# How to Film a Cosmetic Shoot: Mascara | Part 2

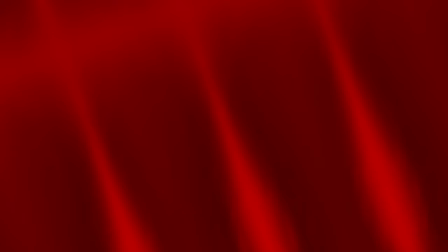(0:18)
Hey everyone, Kelly Munna here, the EP for Nanlite USA, and today we are going to talk about the behind the scenes of a cosmetic shoot.
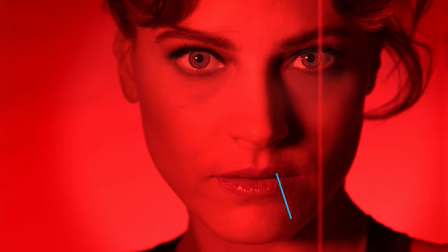(0:25)
Jason decided to do two different shoots. One was something that was inspired by a red lipstick, so have a red hue to the entire thing,
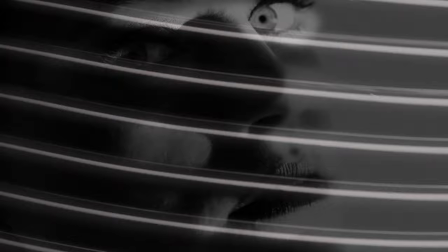(0:33)
and then the other shoot was more film noir and dramatic and had more black and white emphasis
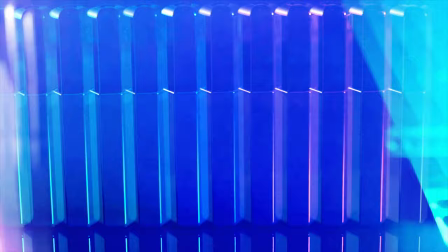(0:38)
for it because it was for mascara so on to the mascara shoot who doesn't love some film noir so the very first shot that you see in this piece actually really
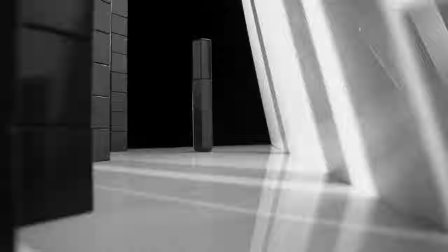(0:49)
helps the probe lens shine the probe lens that they use is actually something that it's a macro lens and you can get very close to the subject but it's also wide it's a 24 millimeter so what's interesting about that
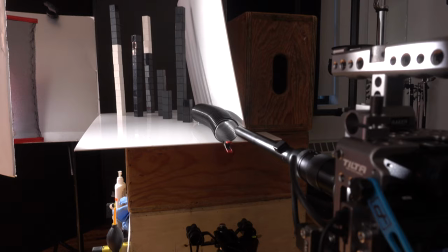(1:02)
is that creates this different kind of visual where even though you're close
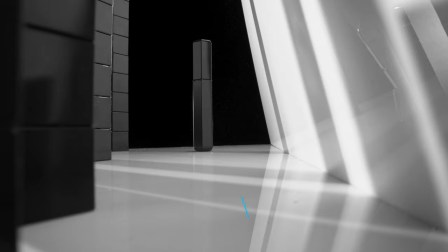(1:07)
up on something you're seeing more of what's going around in the shot so it's a really great thing to use when you're thinking about like foreground versus background
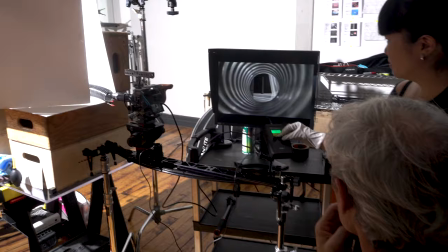(1:17)
and with that in mind mark decided to take this plastic tube and be able to kind of almost make it feel like a tunnel by having a slider with the probe lens go through the tunnel,
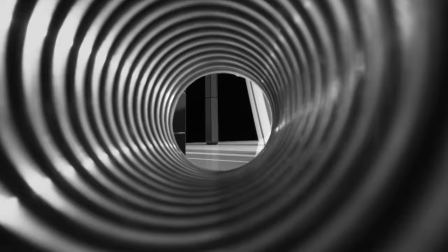(1:29)
go through this tube and make it feel like we're like emerging from a tunnel and the mascara is being revealed. It was a really interesting way of using the probe lens and very creative. I actually got to play with this probe lens for the product shoot for the Pablo tubes.
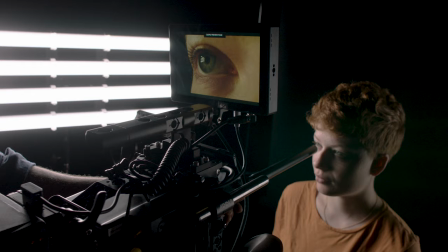(1:44)
And we did this quick little shot with DPGG where we just have this macro but wide
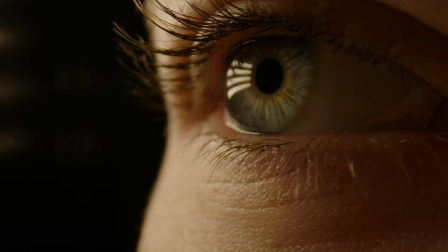(1:50)
shot of her eye as it was being lit by these four Pablo tubes that we had mounted as a key light.
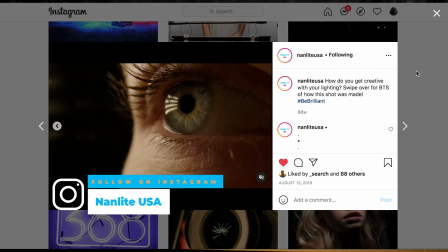(1:57)
And I really just love not only the effect that you see, but I also kind of love how you can actually see the popatubes reflected in her eyes. So since we have entered out of the red worlds and into the film noir worlds, Mark decided to use the Forza 500 with no reflector on it.
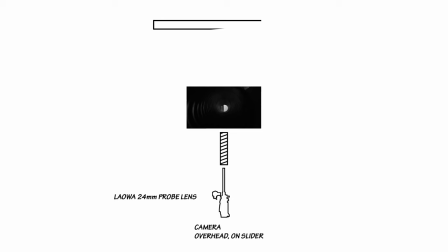(2:14)
And they actually pans it across the shot like as they were emerging from this tunnel that they created and revealing the mascara. He also used the Mixpanel 150 at only 5%, just like as a little kicker in the back.
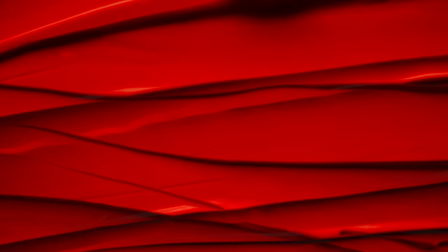(2:30)
So this next shot for the mascara is very similar to what we saw with the textured lipstick,
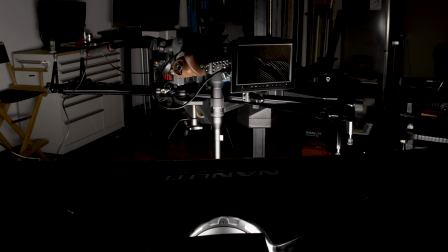(2:35)
where we basically have the camera overhead on a slider with the probe lens panning across the texture.
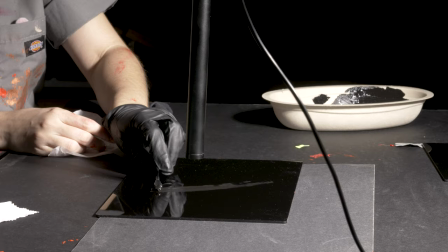(2:43)
And we just kind of timed it so that Michelle went through with the mascara brush just at the right time.
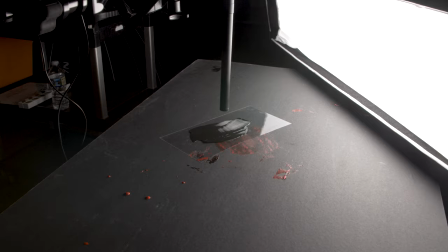(2:49)
But for this shot, Mark decided to use the Forza 500 with the strip bank softbox, which he put at table level with the texture.
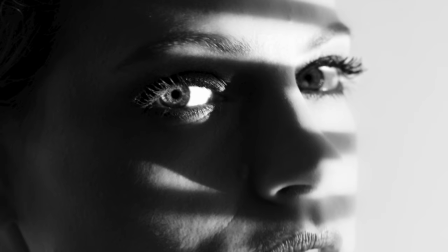(2:58)
And then also Pavitube 30C in the front. And again, this mascara and everything is on a flat surface on a flat tabletop.
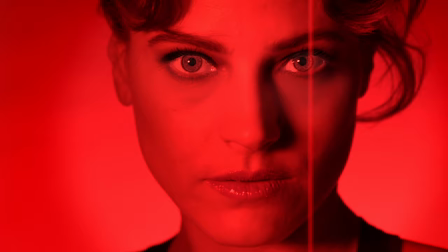(3:06)
So the next beauty shot with Alex is something that's a little bit different, obviously,
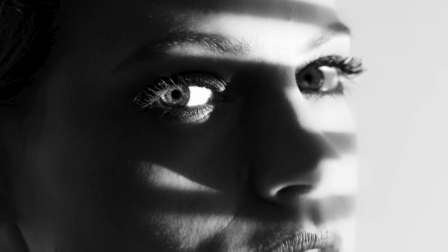(3:10)
than the lipstick scene, which was more red and overly saturated. This is complete opposite. It's black and white, and it's very film noir oriented.
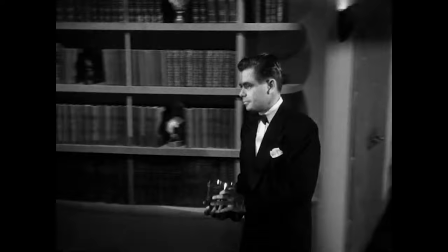(3:21)
We have the Forza 500 without a reflector lighting through these Venetian blinds,
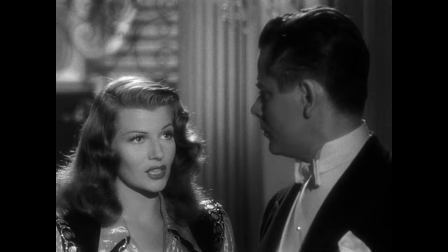(3:26)
creating this really hard light coming from a window kind of feel that you see in a lot of film noir movies.